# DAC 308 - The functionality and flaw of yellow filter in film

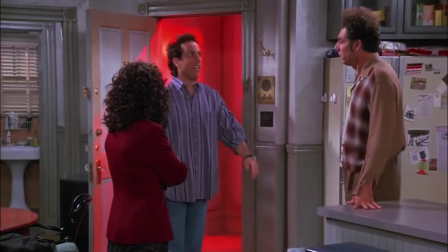Many films in the past century have utilized color to create particular visual effects in order to evoke a certain mood or atmosphere in the scene.
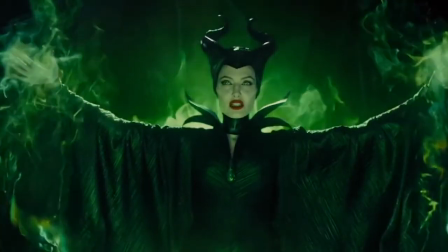Color theory refers to the notion that certain hues on the color wheel combine to set the tone that elicit emotions from the audience.
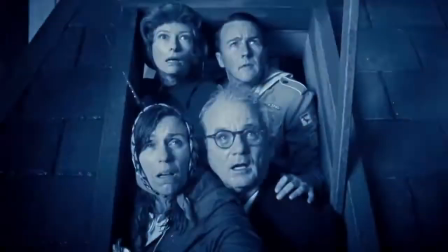In this video essay, I will be discussing the idea of the yellow filter, its prevalence, meaning, and social implications.
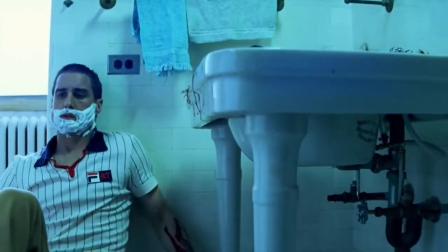There has been a growing popularity for films to apply cool and warm hues to depict various time periods.
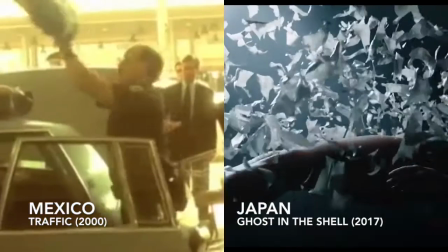Cool blue and purple tones are used to show futuristic places and concepts,
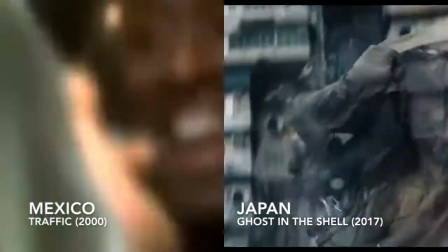while warm yellow, orange, and brown colors are used to display historical scenes in the olden day.
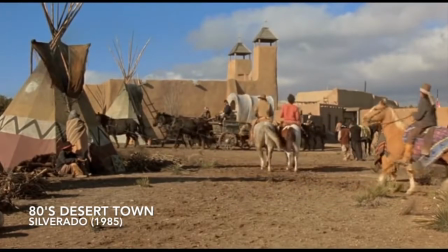Consequently, the yellow filter concept originally stemmed from those old westerns taking place in sandy, desert environments.
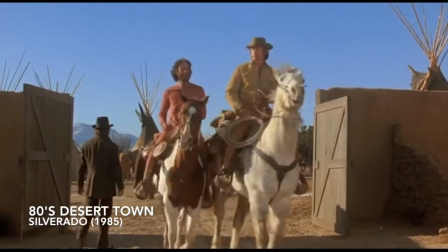For example, see here a few classic scenes in the movie Silverado.
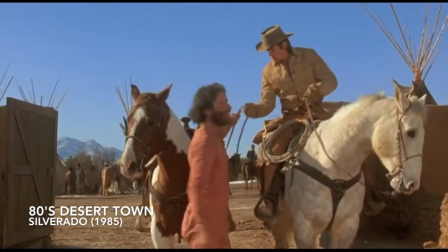There is a noticeable warm filter as well as many brown, orange, and yellow motifs applied to the entire movie.
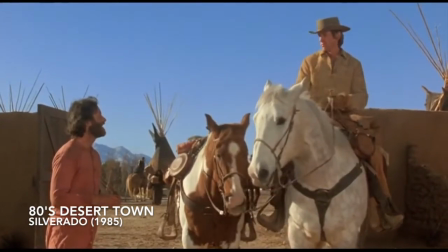Because of this, now the warm yellow tint and the natural warm environment is associated with the concepts in lawless old westerns,
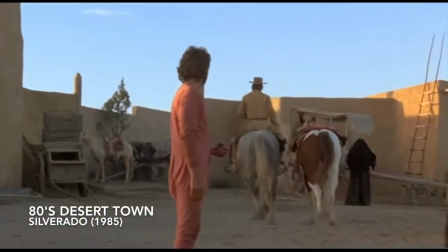which is dirt and farming, life without technology, primitive, and in a sense poor suffering manual labor,
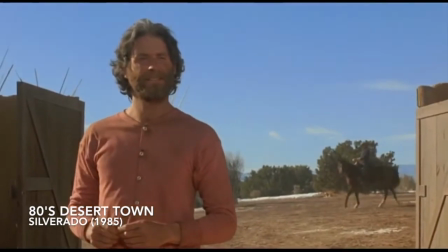all of which are ideas depicting third world problems. The warm tint is now most commonly used in scenes showing developing countries,
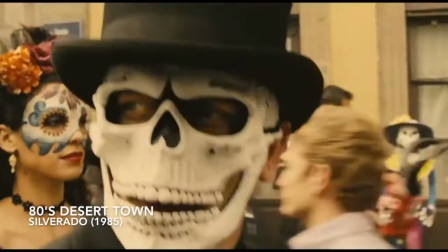war-torn areas, and historical scenes, which helps evoke emotions like pity, fear, and dislike.
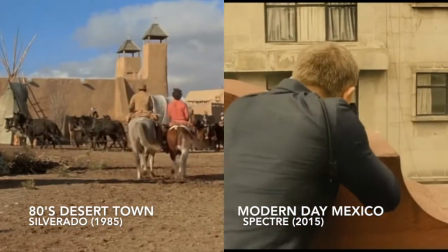It is clear these films apply a warm tint for scenes in developing countries to
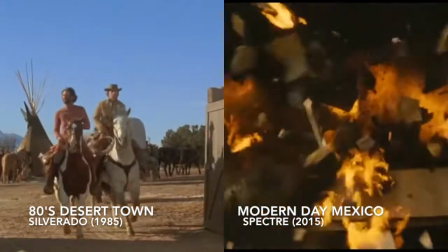elicit similar negative emotions as scenes in war-torn areas in historical times.
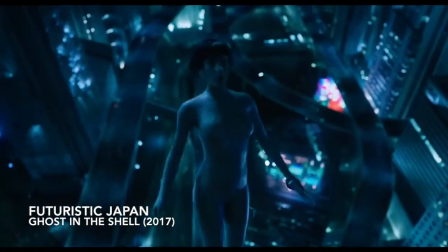We also see that the opposite is true, using cool tones.
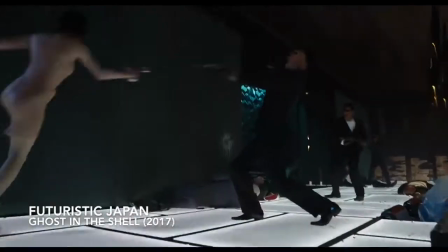In these scenes in the movie Ghost in the Shell, we see the blue filter showing scenes from very technology-forward films, depicting futuristic progressive concepts,
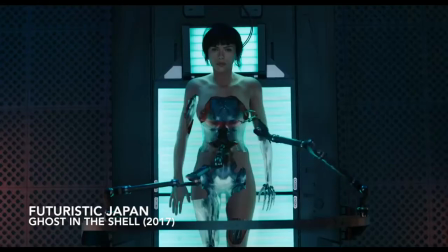people and places, robots, superheroes, science, innovation, modernity, polished men in suits and glass offices.
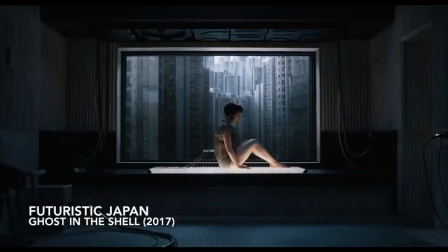The color in these scenes makes audiences see the scene as cold and uninviting but nonetheless smart, innovative, and future-forward.
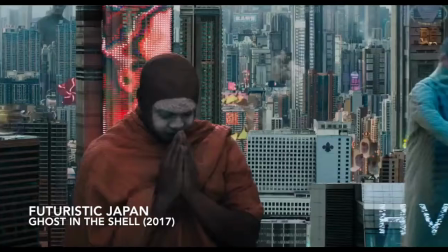Because of the association between warm hues in the olden day third-world problems and the association between cold tones and progressiveness,
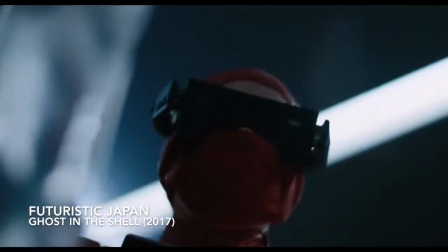many filmmakers and audiences have associated warm hues not only with time periods but also places in the modern day that are considered third-world.
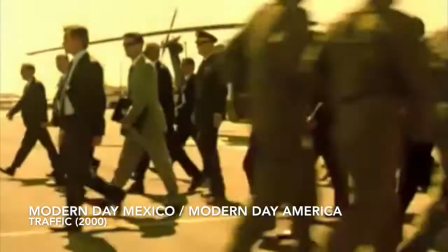Here's another example. The The movie Traffic.
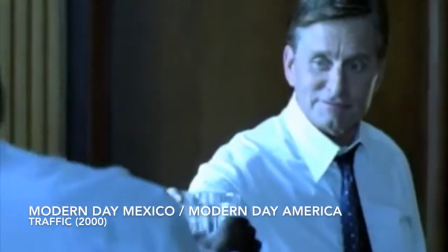The atmosphere and energy of modern day clips in developing countries draws the connection to old westerns and dangerous hot jungle climates.
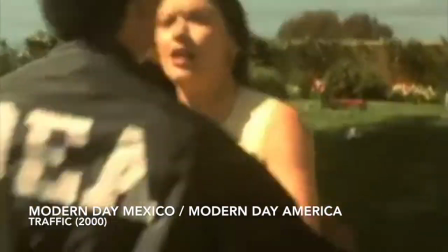Because of the very drastic and obvious difference in when the yellow tone is applied, it becomes very obvious which scenes the characters are in a foreign country versus at home.
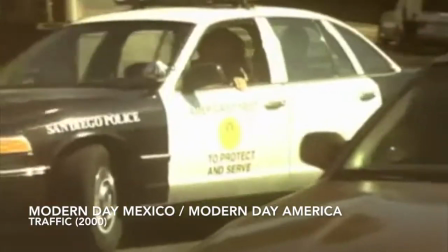As an audience member who has viewed all three types of these movies,
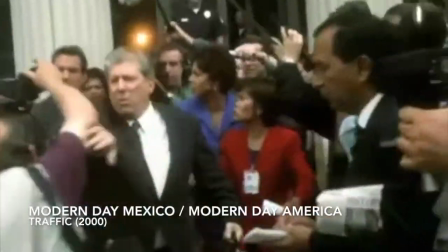we often look for patterns and ideas and so it's difficult not to have the same experience and emotions watching all three different
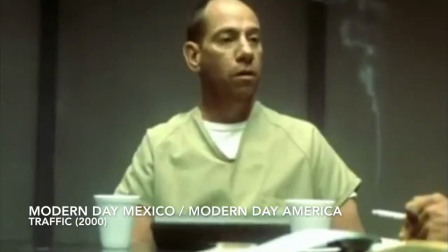types of films and begin to relate developing countries in movies and perhaps in real life with lawless westerns
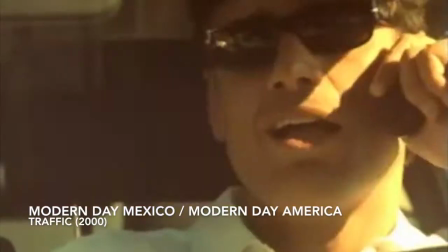and jungles. Therefore, viewers are strategically made to perceive developing countries the same way as war-torn areas,
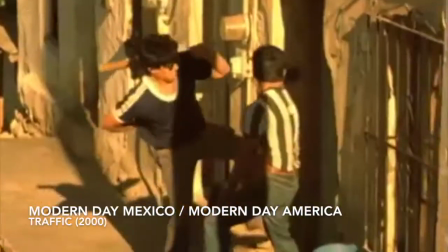old westerns, jungles, and other unrefined places, done by using the same color palettes and even parallels in themes,
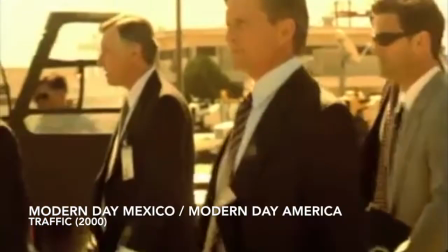concepts, props, and more. It is true that color theory in cinema, particularly the yellow filter,
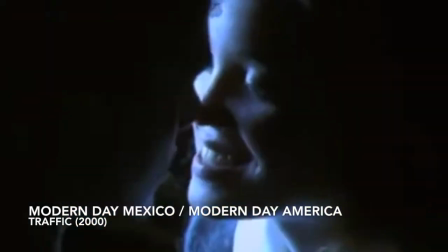can be very helpful in a functional way as it helps to signify change in an environment and it helps
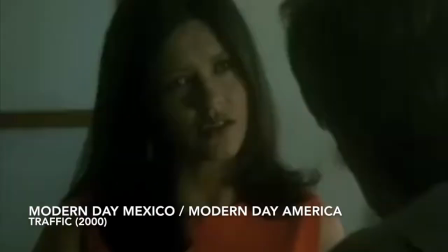to strengthen the film's tone in an emotional way as it directs the audience towards certain emotions.
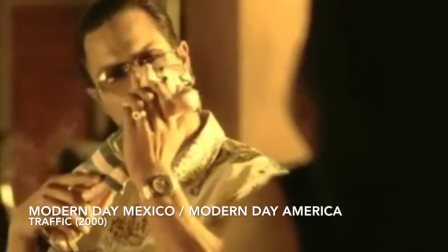But this way of utilizing color theory and the yellow filter can also be detrimental by perpetuating negative stereotypes in a social and political landscape.
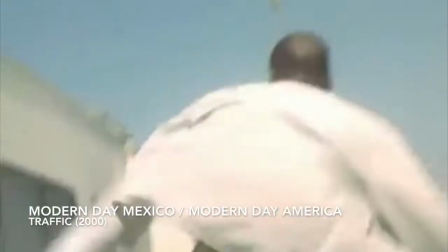In the example of traffic, you can quite literally see the yellow filter being applied and then taken off and then applied and then taken off in this trailer.
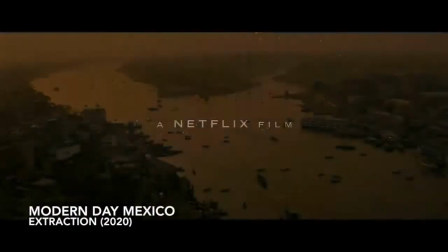In this scene in the movie Extraction, you can see that as soon as Chris Hemsworth enters the country Mexico,
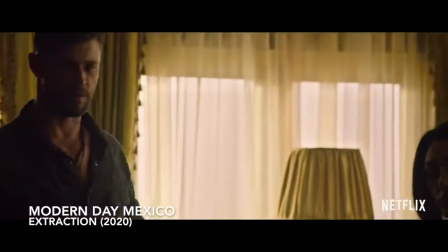the screen immediately is flooded with that yellow filter. It is clear the filmmakers are attempting to show the audience a change in scenery and time,
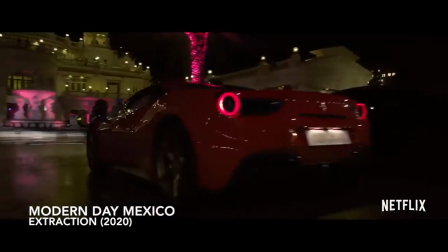but the choice to use warm tones show they're trying to paint Mexico as a developing country that is traditional,
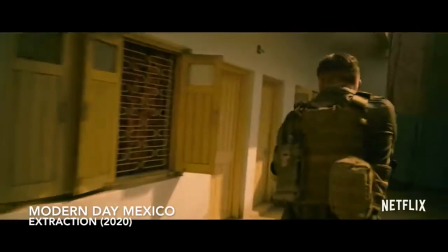dirty, lawless, and dangerous.